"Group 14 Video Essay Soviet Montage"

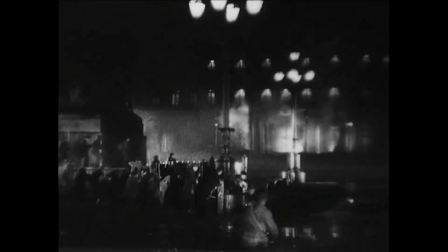Propaganda can be any form of media that provokes an emotional response. The most effective propaganda effect the Soviets came up with is the juxtaposing effect from montage.
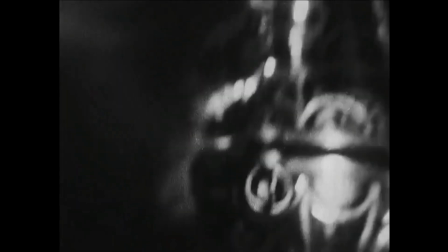This technique allowed Soviet films to subtly ingrain powerful political messages in the public.
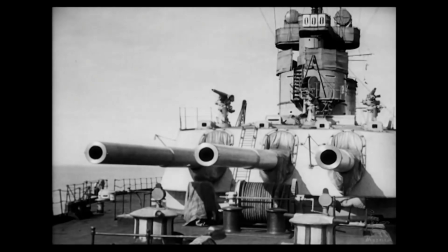This may seem insignificant because nearly every film compiles shots. However, Soviet montage adds an extra layer to the relationships between shots.
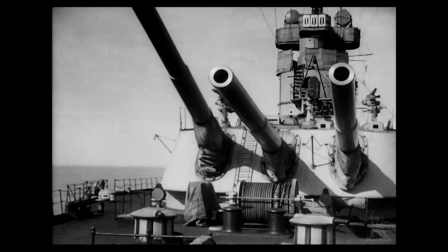Most notably, Sergei Eisenstein implements 5 techniques to illustrate his theory of montage as a historical dialect.
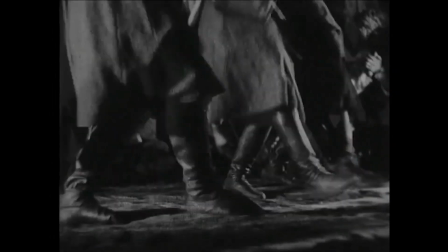Sergei found that Soviet ideals such as glorifying communism, celebrating revolution,
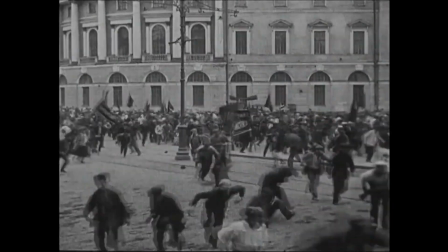encouraging loyalty, and promoting anti-Western narratives could be encapsulated by the Kuleshov effect.
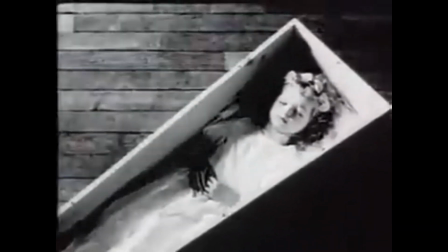The theory of the Kuleshov effect is how the meaning of a shot could be modified by its surrounding shots.
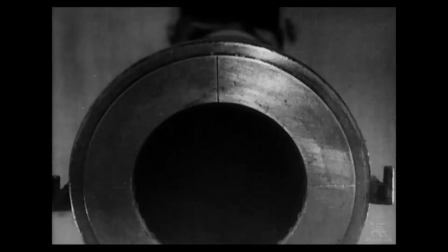Eisenstein's most famous work, Battleship Potemkin, includes each of his 5 methods to great effect.
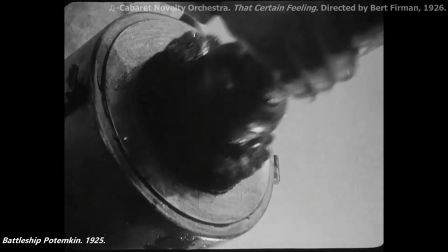The metric form of editing can achieve a wide range of effects that create a tempo.
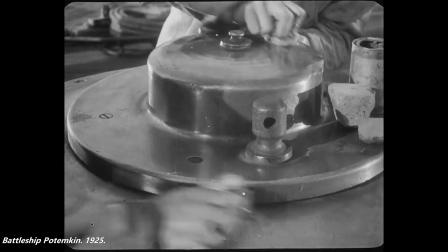Metric editing compiles shots of the same length, irrespective of what actions are taking place.
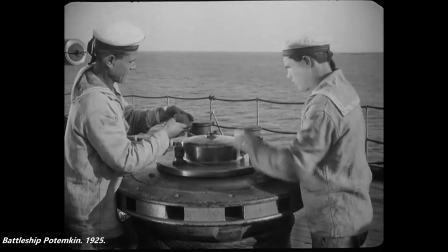This is often the most simple form of editing and is guided by musical rhythms.
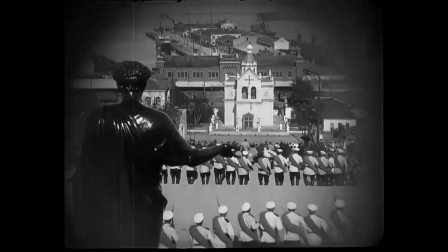Rhythmic montage creates a sense of movement following movement in the scene.
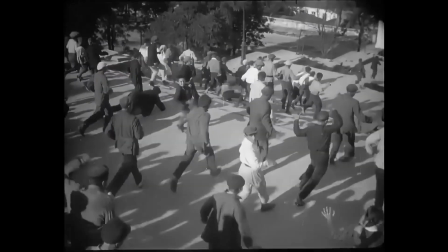The movement and action in frame is consistent with the editing.
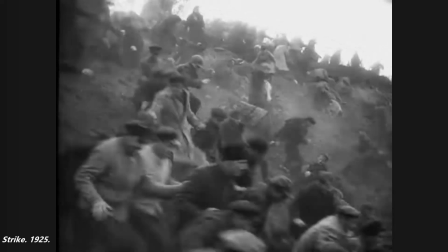Tonal montage is more abstract and is based on the dominant emotional tone of the scene.
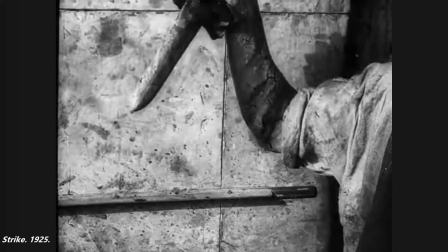The juxtaposing effect from cuts should combine the emotions
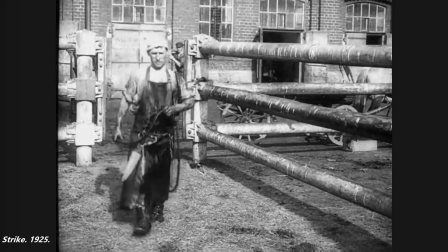of both shots to expand upon the emotions of the individual shots.
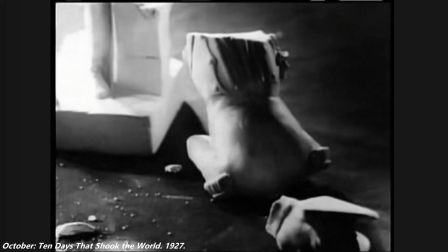Overtonal montage is concerned with the tone of the whole piece, rather than the individual value of the shots.
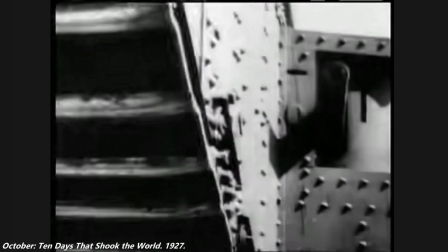Overtonal editing can create an effect that is larger than either of the 2 shots juxtaposed when they stand alone.
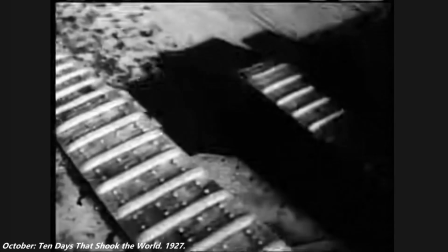This can be interpreted as even more abstract editing than tonal montage.
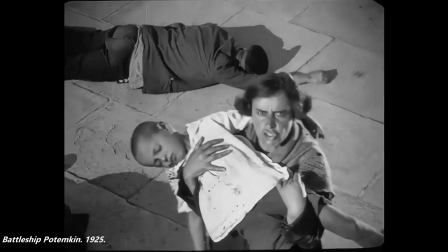Intellectual montage creates an entirely new meaning when the shots are combined.
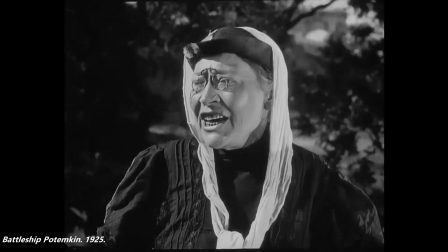It involves an effect that was never present in either of the original shots.
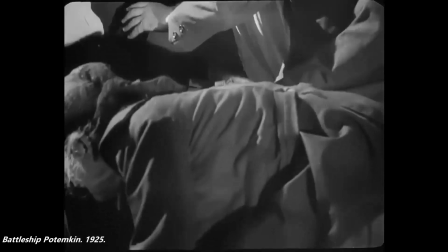This form of montage should provoke some sort of intellectual activity to the audience.
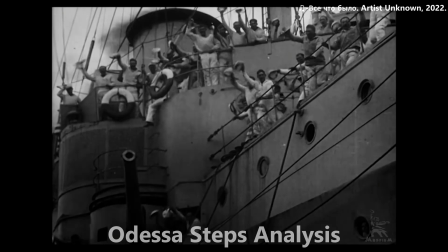Widely regarded as one of the most harrowing and moving scenes ever committed to film,
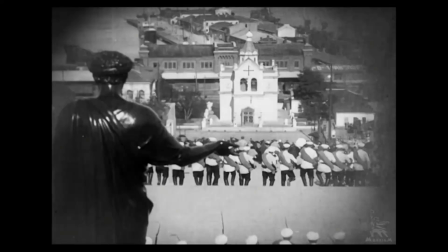Sergei Eisenstein's almost 7-minute Odessa Steps scene involves some of the earliest, however undeniably brilliant uses of montage.
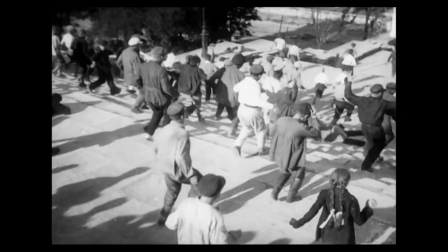Incorporating not one, but all 5 methods of montage in one sequence,
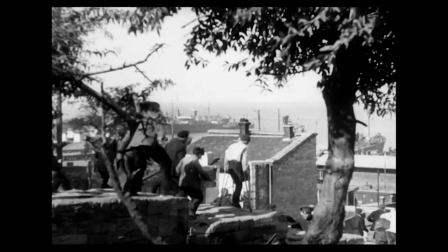Eisenstein exhibits the horrifying events in rapid succession in such a manner that it evokes fear within the audience itself.
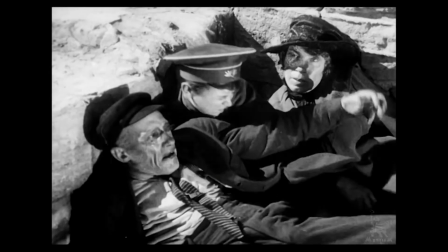It goes without saying that this is purposeful, and very much achieves its purpose at that.
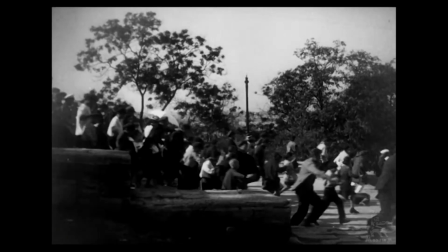Let's delve closer into the Odessa Steps and examine how certain methods of montage play a critical role in this powerful ensemble of images.
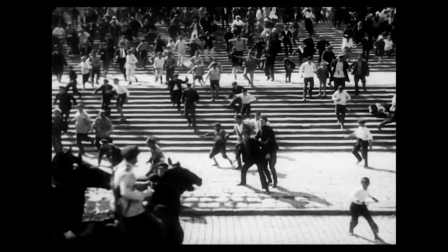Metric. As mentioned earlier, metric montage was used to depict brutality and violence from Tsarist soldiers upon civilian victims.
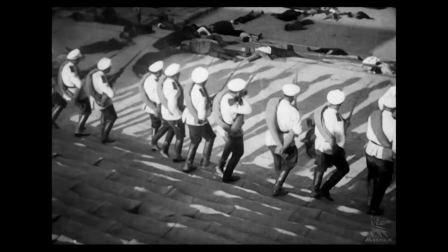However, it is very much also used to instill a sense of panic and urgency in the audience.
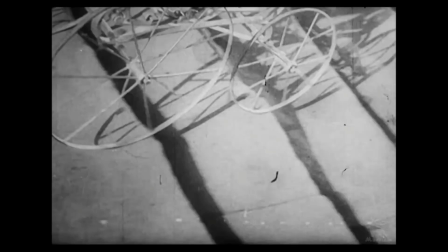In the same sense, the scene length begins to shorten as the scene reaches its emotional climax, perhaps signifying the rapid pace at which the violence proceeded and concluded.
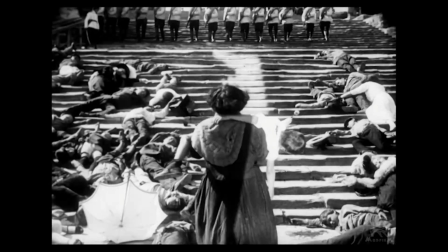Rhythmic. At the same time, rhythmic montage is used to give the montage brutal continuity.
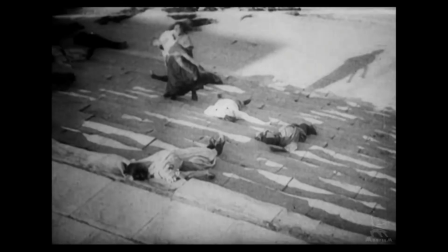As the faceless soldiers march from the top of the steps, their imposing presence is displayed by the resulting reaction from the crowd.
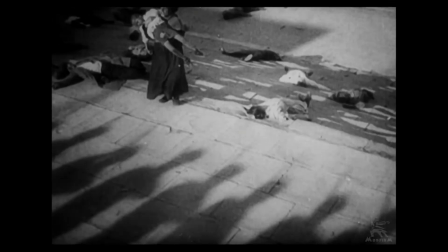Toward the end of the scene, however, we witness a mother and child being shot by soldiers.
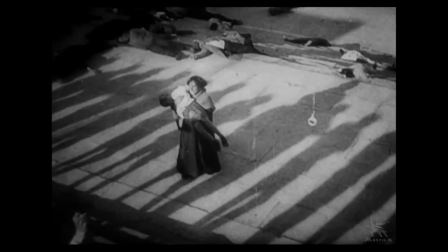It is at this point that the music ceases, and we are given a sense of finality, as the scene symbolically ends with the Cossacks.
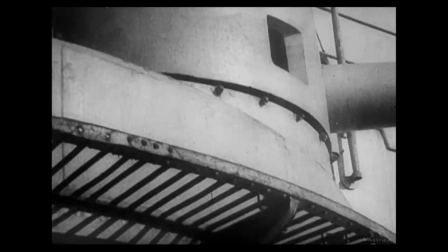Intellectual.
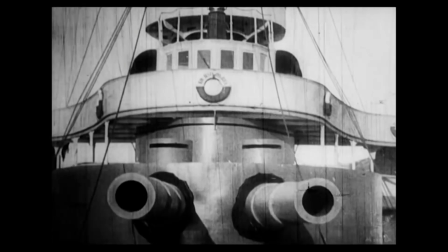On another note, the end of the Odessa Steps sequence presents a strong symbolic shot of the battleship's cannons firing 3 shots into a sleeping lion,
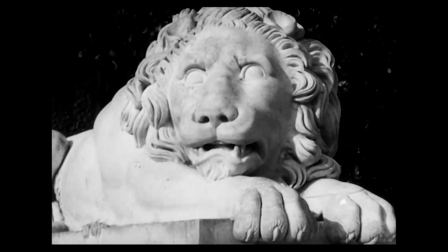a waking lion, and a lion already risen.
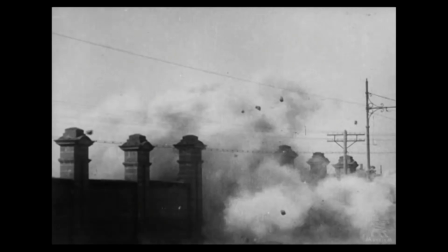Eisenstein arranges the shots in such a manner that it can represent the conflict at the time and its resolution, with the revolution ultimately failing.
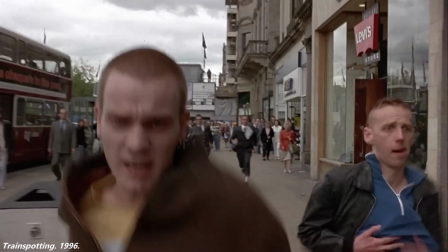Now let's look at a more modern take on montage. Let's look at Trainspotting.
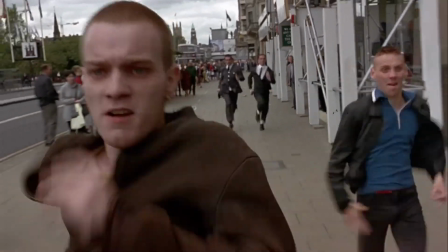The opening sequence of Trainspotting includes one of the more memorable montages in recent history through Ewan McGregor's Choose Life monologue.
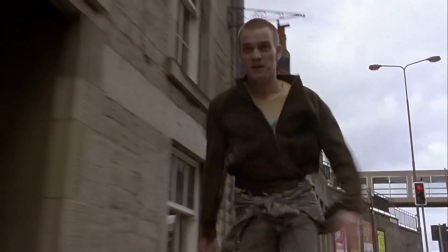As the audience is introduced to each character, we can see the personalities of each main character through the montage, symbolically displayed through various actions.
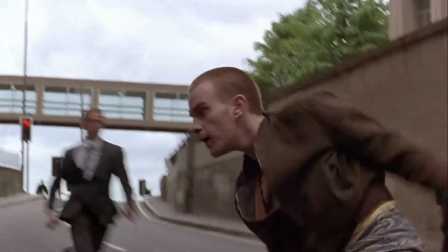Particularly, Ewan McGregor's character Renton gets hit by a car and subsequently laughs it off as if his life is just a joke.
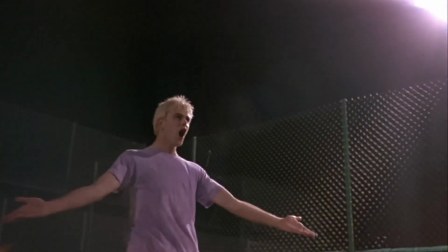Danny Boyle also indirectly introduces us to the other characters of the film through the way they play football.
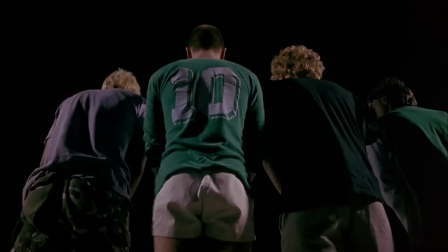Fine display of tonal montage also comes when Renton is hit in the head by a football and knocked backward, which is juxtaposed with himself falling backward from getting high.
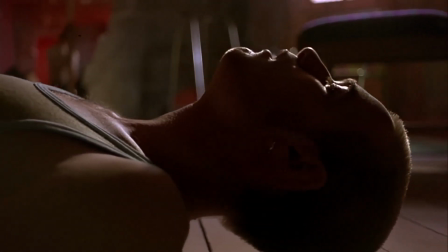This contrast is also highlighted by Renton saying, "Choose life, and why would I want to do a thing like that?"